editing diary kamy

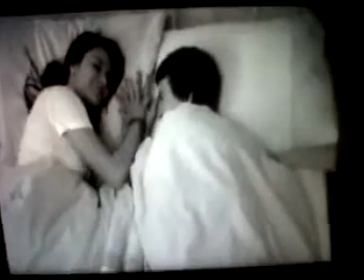this shot we the shot before we sped up to show amy's
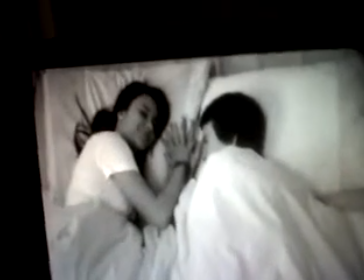nightmares sort of thing and she's tossing and turning so she can't sleep and she's looking
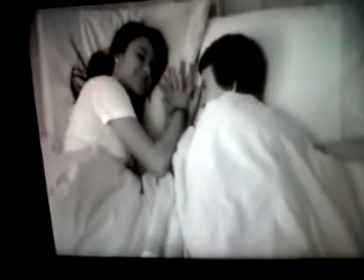back on these memories and although we've used black and white which previously has highlighted
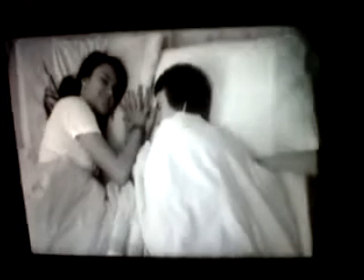a happy time this is con uh previously showed a angry time
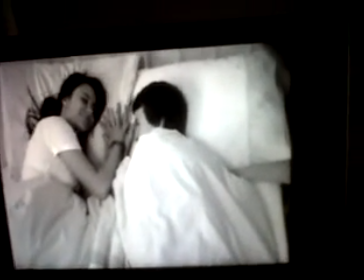i mean this contrast as it shows a happy time and it's night time so we thought it would fit well.
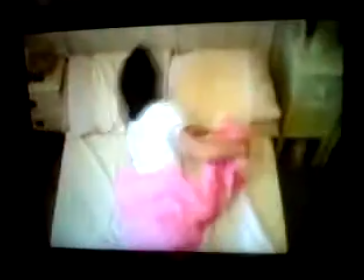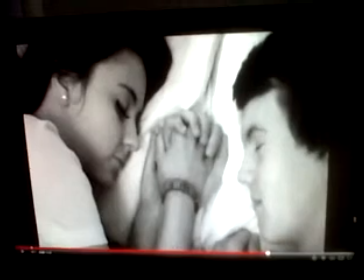Speed also shows Amy's struggle and we chose this extreme close-up to show the closeness of the couple.
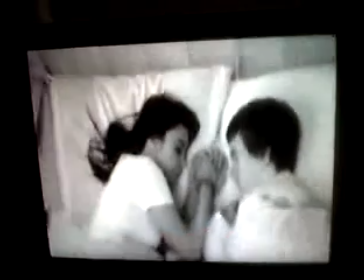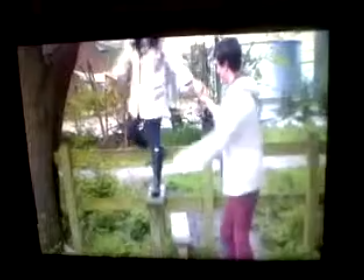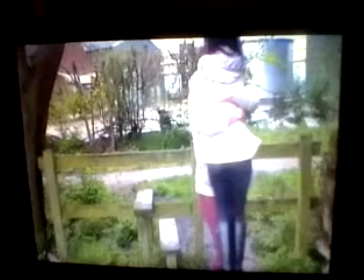Here you can see that in the lyrics it says stop my fall, so Matt catches Amy before she falls,
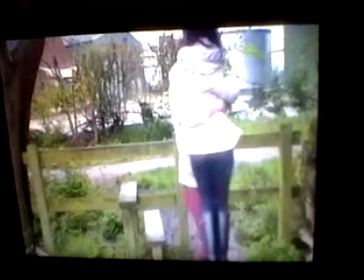which a lot of our movements in the video portray the lyrics very
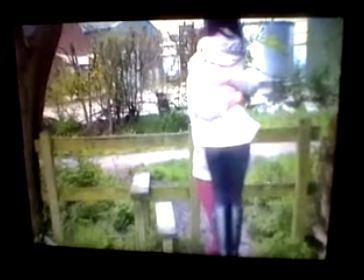well and we've made sure we've fitted the lyrics as the story unfolds.
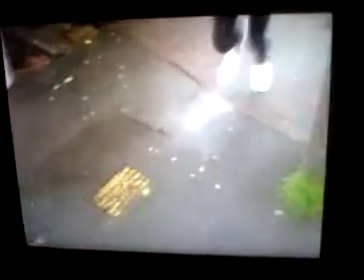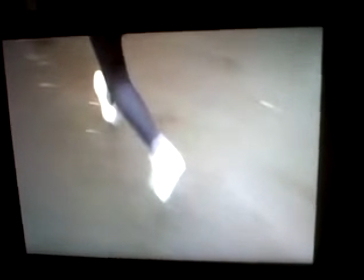Again, we've slowed it down and used Amy's feet running instead of her body this time to show that she's running to get him and she's desperate.
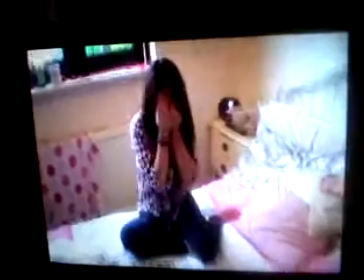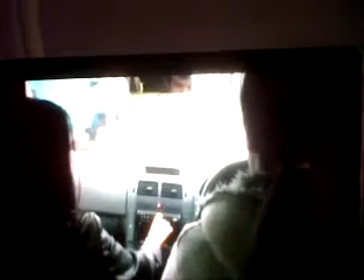Here we've showed a shot from behind them in the car so we can see the front view out of the car and the
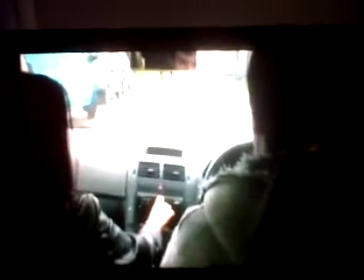sides of their faces in a second when they start pushing each other to show their anger. and we chose to use a cast for a change of location and to
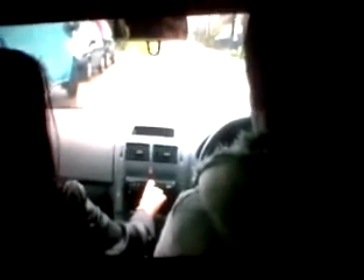show a typical teenage life really and we sped it up to make it more dramatic as well because you can see the speed in the
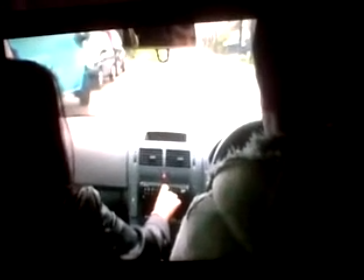car a lot more so it shows the anger and
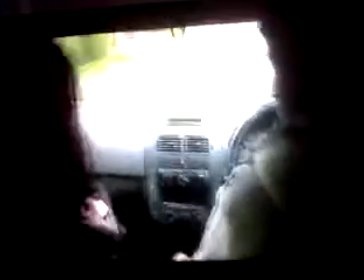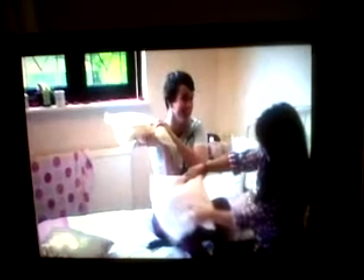then it quickly contrasts this time they're pushing each other again and fighting again but it's in a light-hearted tone and they're clearly very happy as there's smiles on their faces,
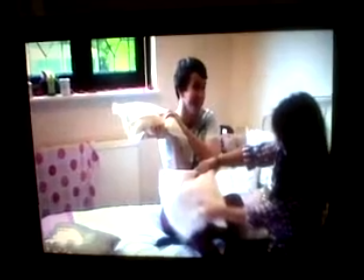and instead of an argument, they're having a pillow fight.
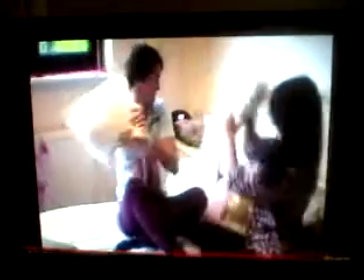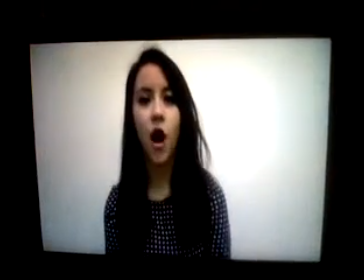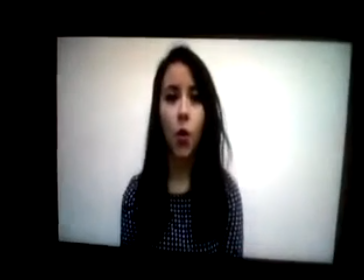Here we chose the last line of the song to just be Amy singing on her own,
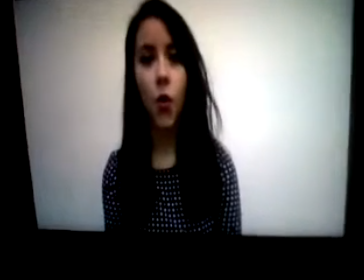as this is what it starts with, so we thought it'd be a good idea for this to be the ending as well.
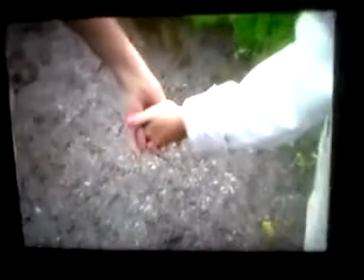And this final shot is looking back on when the hands part at the beginning,
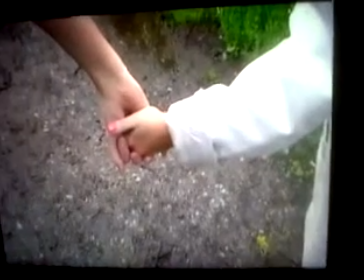At the end, they're coming back together again to show that their relationship is still strong.
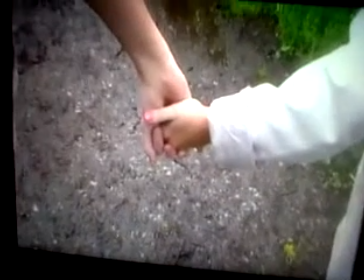This is the end of the video, and we thought this was a very powerful ending because now the viewers don't know whether the couple are going to stay together or break up.
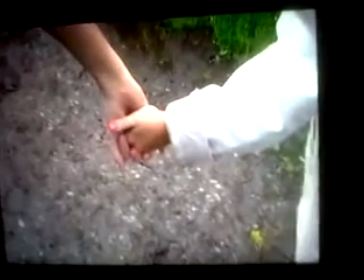So it leaves the audience on sort of a cliffhanger. Thank you for listening.